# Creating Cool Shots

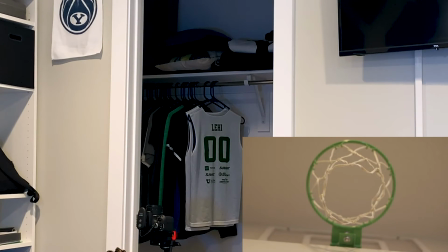[7:46]
want it focused probably on the bottom of the net I think that looks good so basically
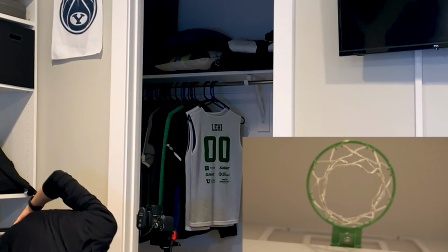[7:52]
composition was we have the net and up in the center of the frame because
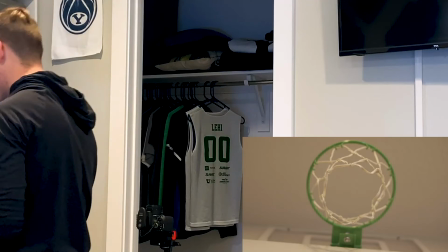[7:57]
that is our main focus and since it's just an inanimate object it doesn't have
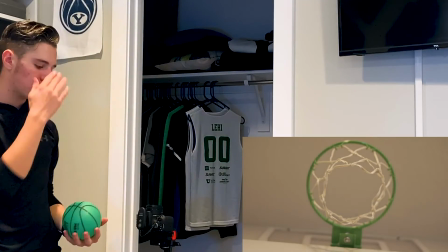[8:03]
like huge meaning but since this shot is
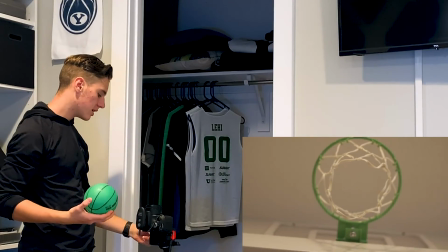[8:09]
going to have the basketball actually be made then it does have some meaning uh
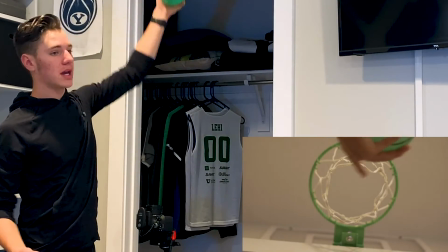[8:15]
to it because since the ball is being made that is a power that could be a
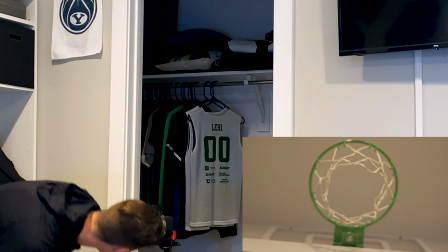[8:20]
powerful moment so you want to center the subject which would
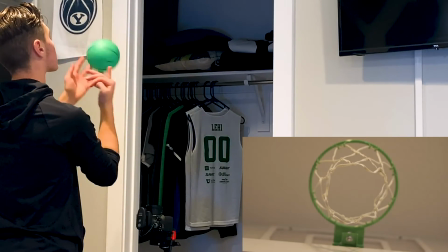[8:26]
be the basketball so here we go we're just gonna lightly toss
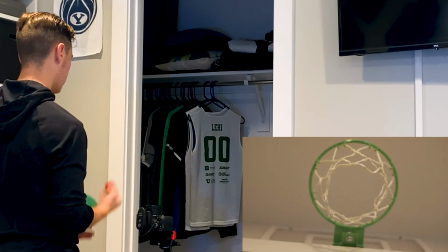[8:32]
it in and hopefully not break the camera
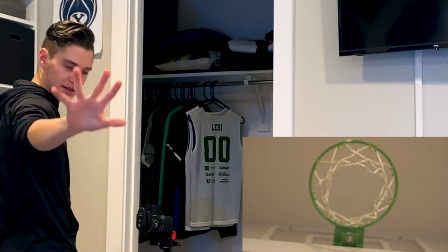[8:34]
and boom
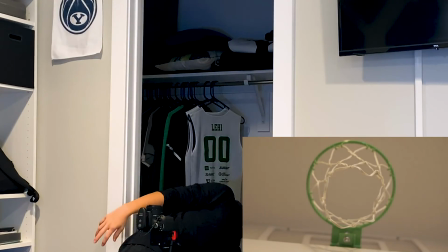[8:44]
there we go I'd say we get one more just in case that one was like crappy
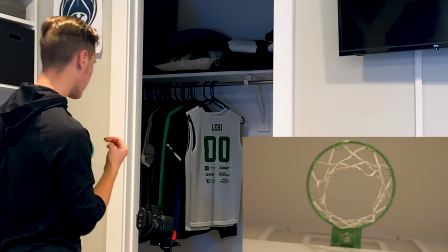[8:49]
but oh actually it could be cool
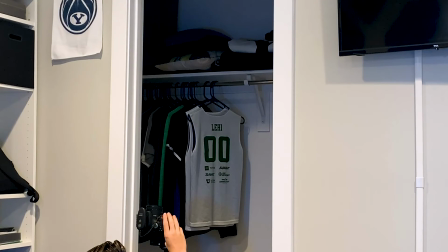[8:54]
let's actually do that we are going to change the frame rate so that when i record i could slow this
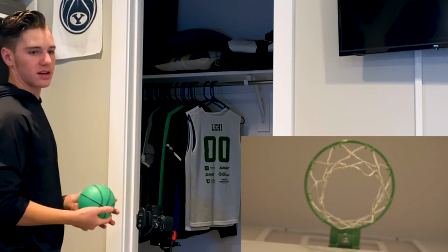[9:05]
down so then it could like a slow-mo thing
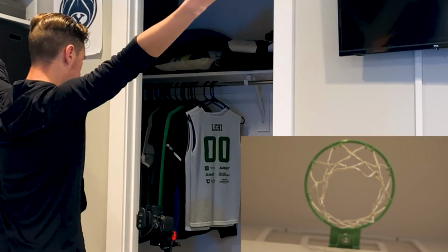[9:09]
voila and
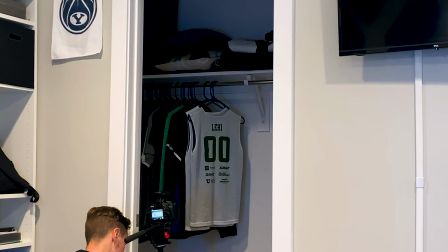[9:16]
there we go we have gotten a couple different really cool shots and we kind
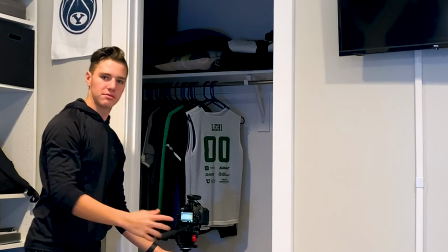[9:23]
of broken them down which I hope has been pretty cool and
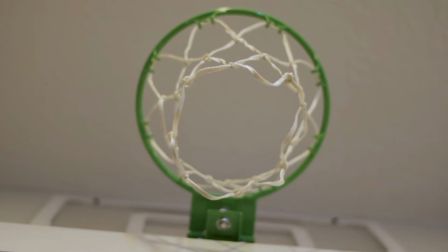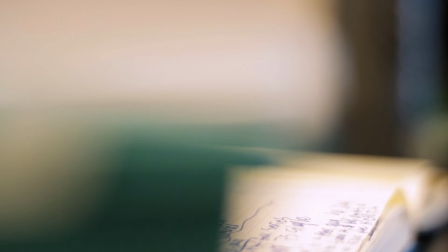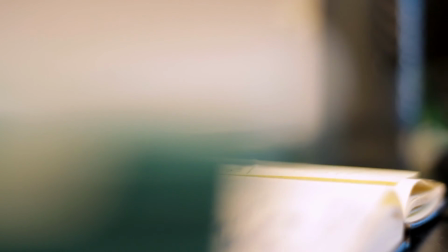there you go you guys those were those cool shots that we set up I hope you guys learned something and took something out maybe in science maybe you take some sort of inspiration from that to help with your guys' shots to make them even better. Thanks for watching and I'll talk to you next time